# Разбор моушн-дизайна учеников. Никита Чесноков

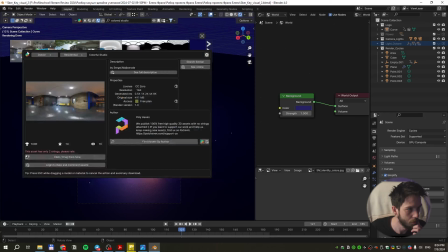Естественно, он нас сюда и не хочет даже.
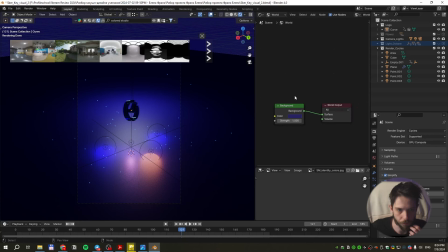Ну, понятно. Так, ладно. Давай мы возьмем здесь Environment Texture. Environment Texture.
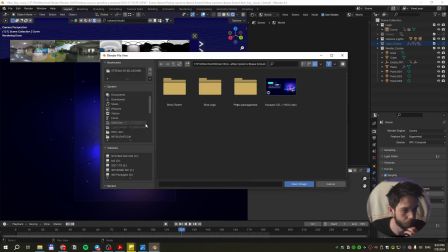Какую-нибудь HDRI-очку такую забавную. На самом деле, давай попробуем хоть что-нибудь, какую-нибудь текстуру просто вставить, чтобы посмотреть, что происходит вообще.
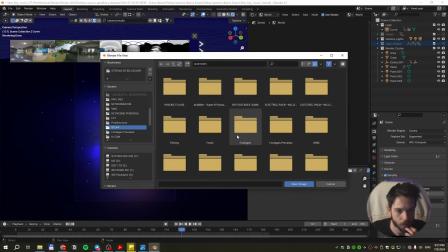Чтоб такое светящееся то вставить туда. Может, такую какую-нибудь штуку.
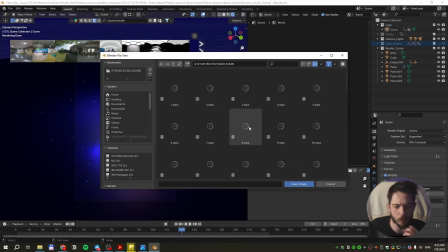То есть там задача именно, чтобы просто отражение было какое-нибудь.
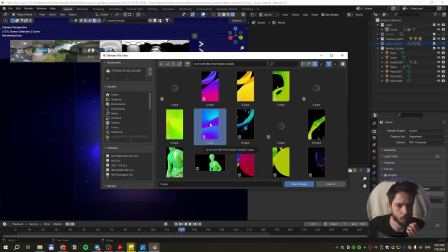Ну, давай какую-нибудь вот такую ерунду вставим. Зеленую только.
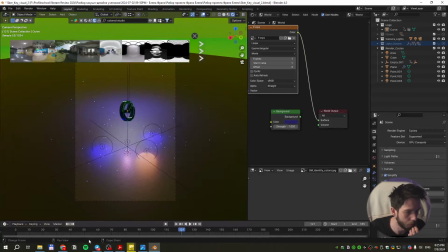Вот, и на бэкграунд ее посмотрим, как она будет отражать. Ну вот, она уже, видишь, отражать начинает у тебя здесь. То есть вот сюда вот подобрать бы нормальную HDRI-ку только по цветам. И, естественно, все делать комбинировать.
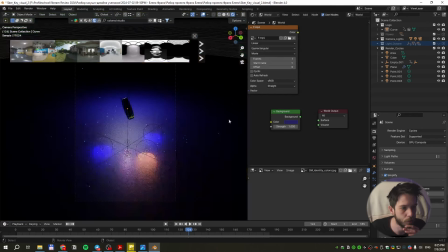Но скомбинировать надо было как, чтобы на фоне этого ничего не было, а был только HDRI-ка. Тоже по старой схеме.
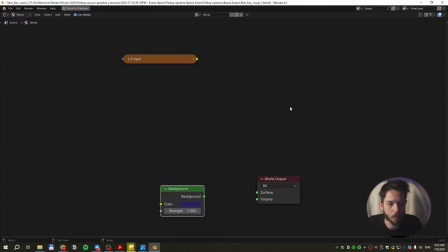Нам надо бы сюда... Нам надо бы сюда...
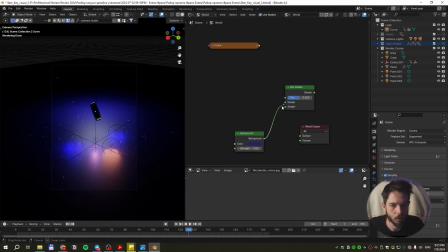Микс-шейдер. Один сюда... Это все сюда.
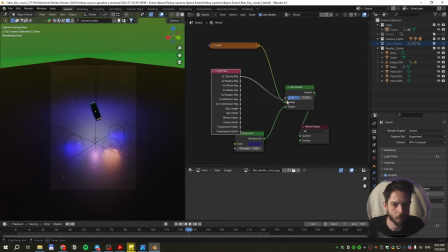И Light Pass in Camera Ray по дефолту сюда ставим. Так, вот этот местами надо поменять.
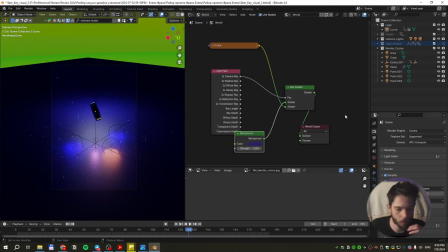Вот. Чтобы у нас здесь, собственно, было, ну, какая-то такая уже история. Можно еще, конечно, было здесь подсветить как-то цветом. То есть взять какой-нибудь еще светильник.
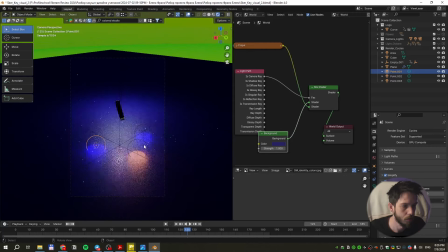Взять светильник, чисто обыграть это все дело, чтобы краешек светился. Но светильник должен быть здесь тогда какой-то вот тоже по цветам более подходящий, там какой-то зеленоватый, допустим, и так далее.
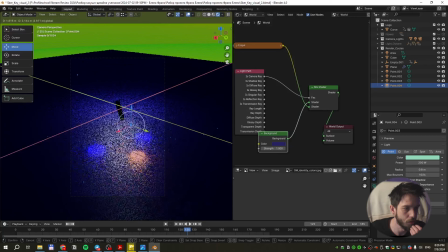И как-нибудь его здесь поставить, чтобы вот краешек здесь отражался. Здесь весь прикол именно вот в этой вот стеклянной штуке, вот в этом вот отражении. Вот, и по материалу здесь у меня, ну то есть вот в конце можно было бы свет прям как-то так выставить, чтобы... побольше кусков отражалось.
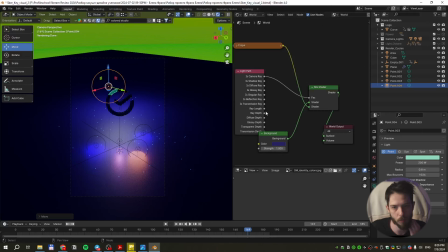По материалу здесь у меня на Сбербанк обычный прям самый глаз. Прям вот самый обычный глаз.
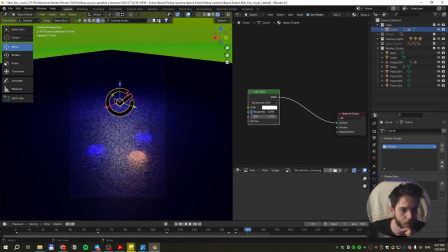Можно, конечно, здесь типа рафнеса побольше было сделать, но смысла нету.
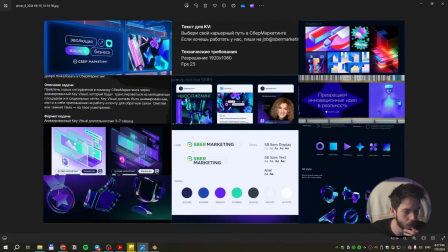То есть фактически здесь простое, прям вот самое базовое стекло надо было отрендерить, подобрать нормальную HDRI-ку, и все было бы хорошо.
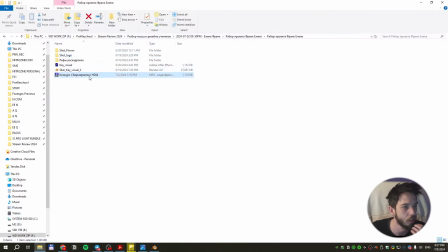То есть в целом, в остальном-то здесь вопросов у меня бы лично не возникло. Так, давай AI откроем тогда, посмотрим, что там с текстом.
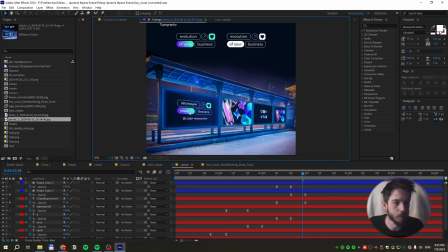Здесь у нас был ответ, прям вот он на поверхности лежит.
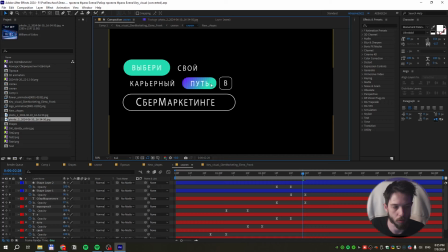Задача была сделать такую же типографику. И самый простой способ, ты вот вообще, она прям тебе не похожа совсем на ту, которая была. Почему? Вот ключевые элементы, вот сюда, опа, заработало, смотри. Вот ключевые элементы.
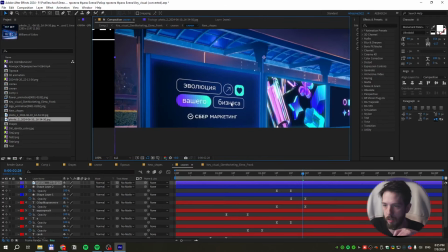Во-первых, все написано строчными буквами. Это, я так понимаю, их, ну, одно из условий использования типографики.
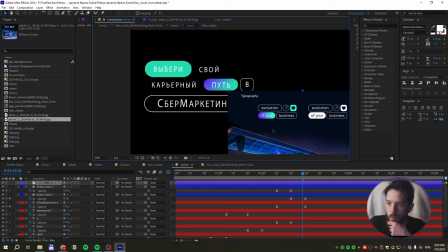Почему ты написала капсом? То есть это сразу минус с точки зрения именно, ну, работы. Я бы сразу не пропустил, если бы я был там арт-директором, потому что у тебя есть четкий референс на типографику,
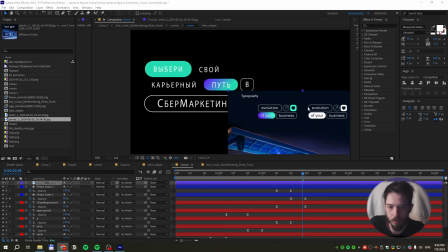четкий референс на строчные буквы, а ты им пренебрегаешь. Вот, это первый момент. Поэтому здесь сразу нужно было писать строчными буквами все. Второй момент, это, конечно же, работа с текстом сама по себе.
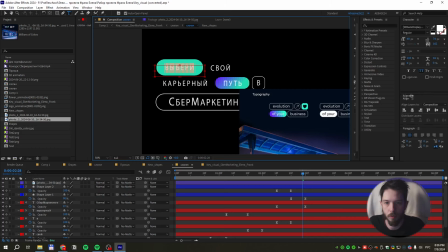То есть мало написать здесь слово «выбери» строчными буквами. Нужно же еще было непосредственно подобрать шрифт под это все. И самый простой способ здесь был подобрать шрифт, это написать слово, которое есть у тебя вот здесь на референсе, там, допустим, да?